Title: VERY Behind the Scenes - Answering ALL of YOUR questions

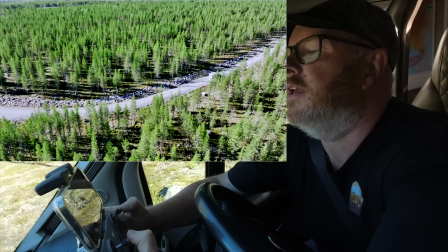Right, so it's actually lost me, so that's going to give me an opportunity to do another shot now,
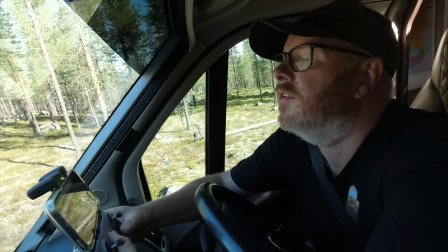which is I want it to follow me from the front, set it to record, do forget that sometimes,
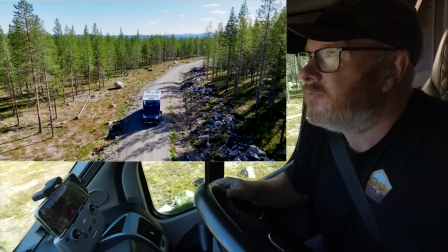and then set off. The worst thing is I've got to do now
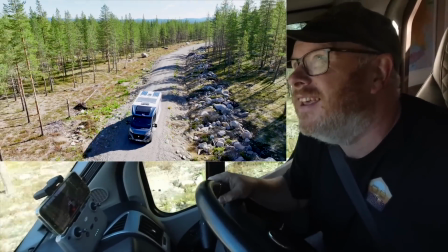is I've got to actually keep an eye on that so I know what that's filming, and the drone to make sure it doesn't fly into any trees or anything like that.
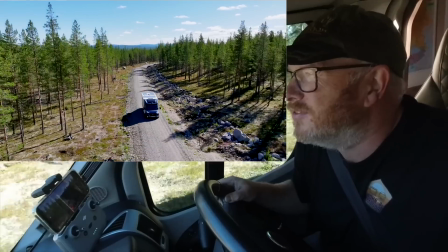And it's got sensors, but let's face it, it's a drone, it's not clever.
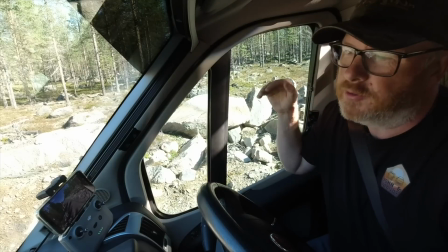For this shot I'm going to come down the same hill I've been at then,
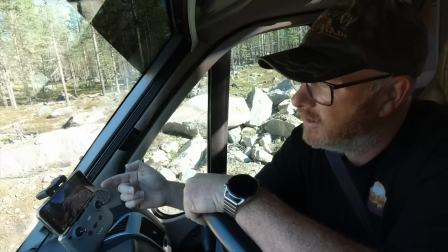but as I go underneath the drone and up the next hill I'm going to try and raise the drone up a little bit so you get a decent shot of where it is I'm heading.
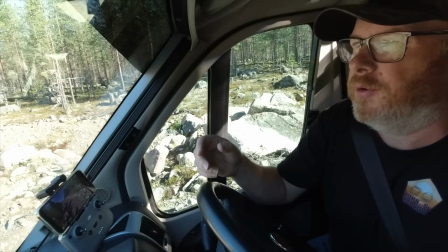What I wanted to do is drive under the drone and slowly raise the drone.
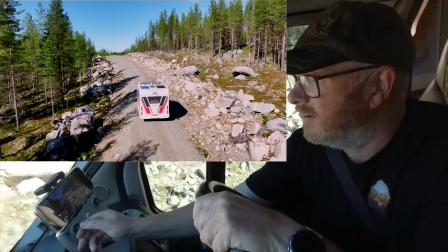So I've got to get the van in the shot and then slowly raise it up so you can keep the shot,
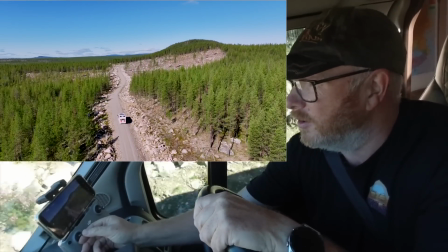keep the van in the same position, but reveal everywhere that it is that I'm going to be driving through.
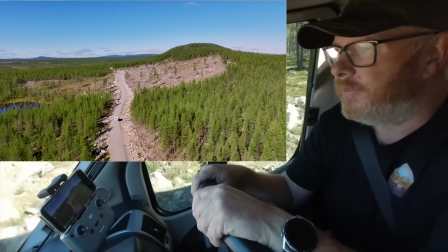And there we go. The next one I want to do is a drive past.
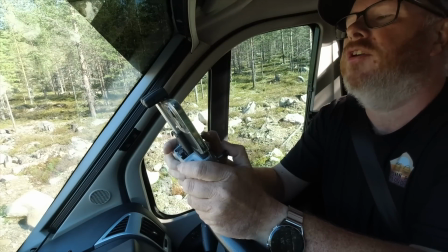There's a nice lake over there, so I can get the lake in the shot and then shoot through as I drive past.
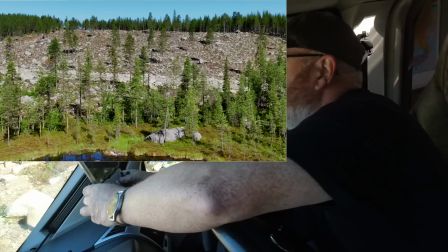And this time I'm going to use the zoom a little bit as well. Okay, so this one's shooting past.
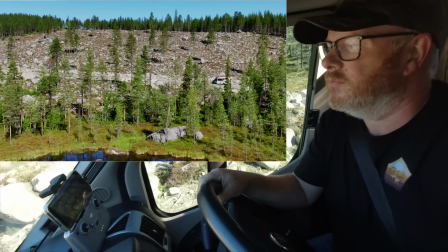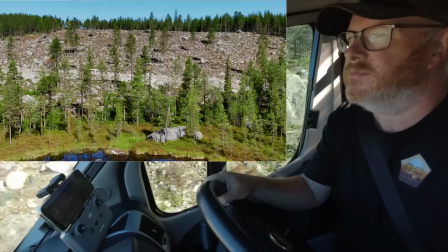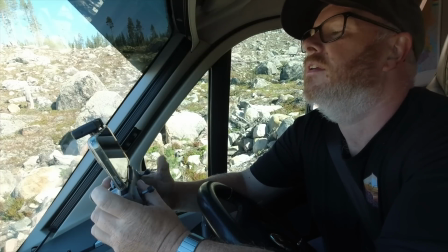So change the zoom, change the angle, and I want to now get it with the water in the shot as well.
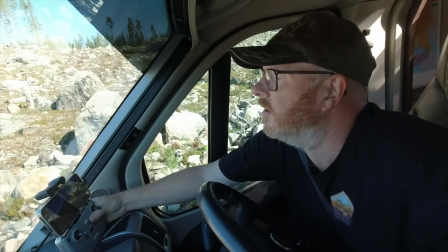So I'm going to reverse back a little bit.
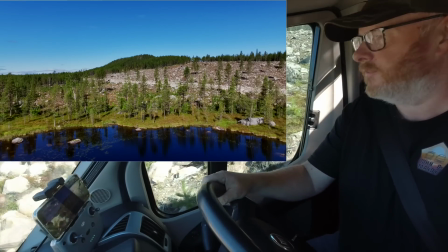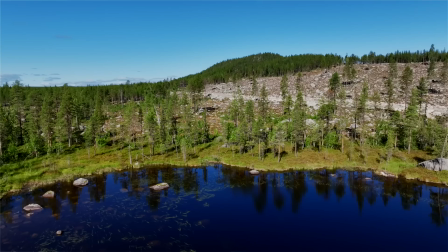Not in shot, but left that way. Cool, that'll do.
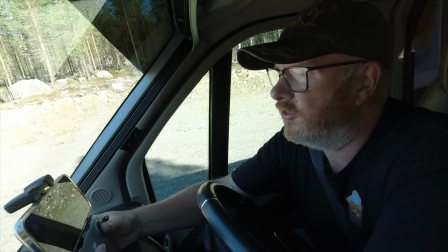So now I've finished shooting all the shots of the van and all that kind of stuff.
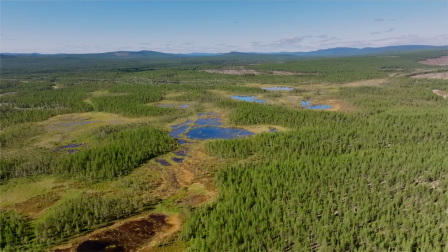What I shoot now is situational shots like the forest, the lakes and all that kind of stuff.
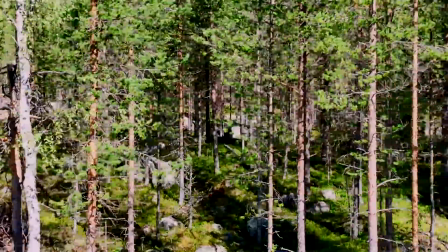Not necessarily with the van in them even, just to give you that setting to place you in the environment that this is all going to be shot in.
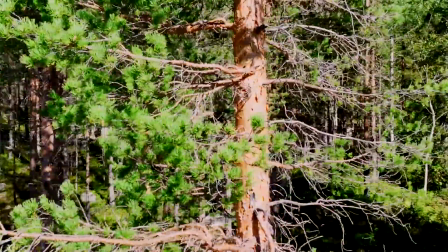And so you can see lakes around, the forests, the open patches of the forest, that kind of stuff. So that's basically what I'll be shooting now for the next 5 minutes. Right, so hopefully you've got some sort of insight into how we get those drone shots. And the massive faffing about it can be sometimes to get the concept that I've just driven up a road and yeah, and now you've seen it's much more than that.
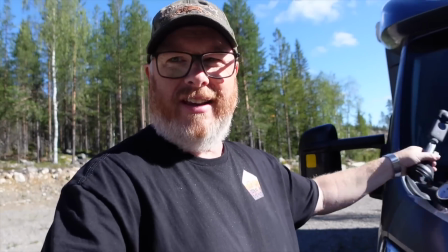Now it's 360 camera time, so we've got 360 camera suction mount,
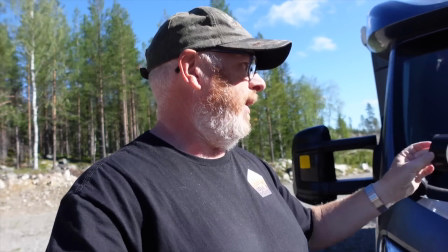the Insta360 extension pole, and some gaffer tape to offer some sort of like other point of contact. and I want to try and get a few shots here. So I'm trying to get the ability to bring in, like from the drone, boom, close to the van.
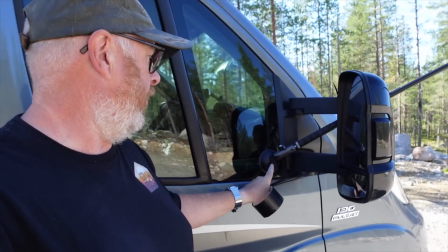We've got the first point of contact, which is the suction mount on the glass.
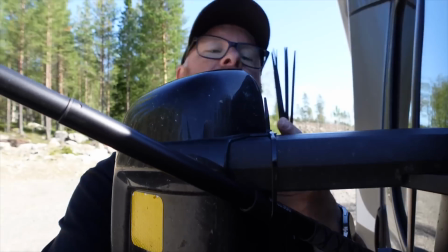The second point of contact is the cable tie going around there.
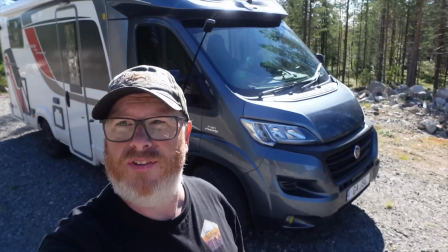So hopefully when you see that shot from that angle, you will see the van like that.
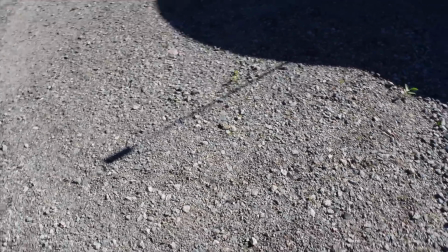Yeah, so the telltale sign of 360 is that shadow on the floor there. So the problem I've got is, you've seen how bumpy the road was.
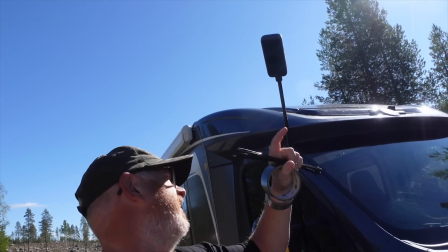That'll happen a little bit. And there's not a lot I can do that.
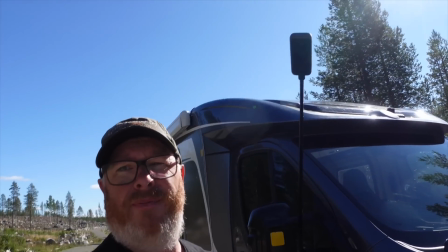It's just the flex of that pole. Right, let's go and see what shots we can get.
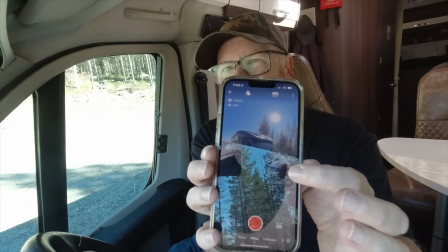So just to give you an idea of, that's kind of what the view is right now.
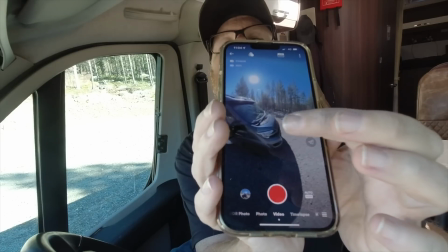Can you see that? And then I can move it around. I can move out, move it around.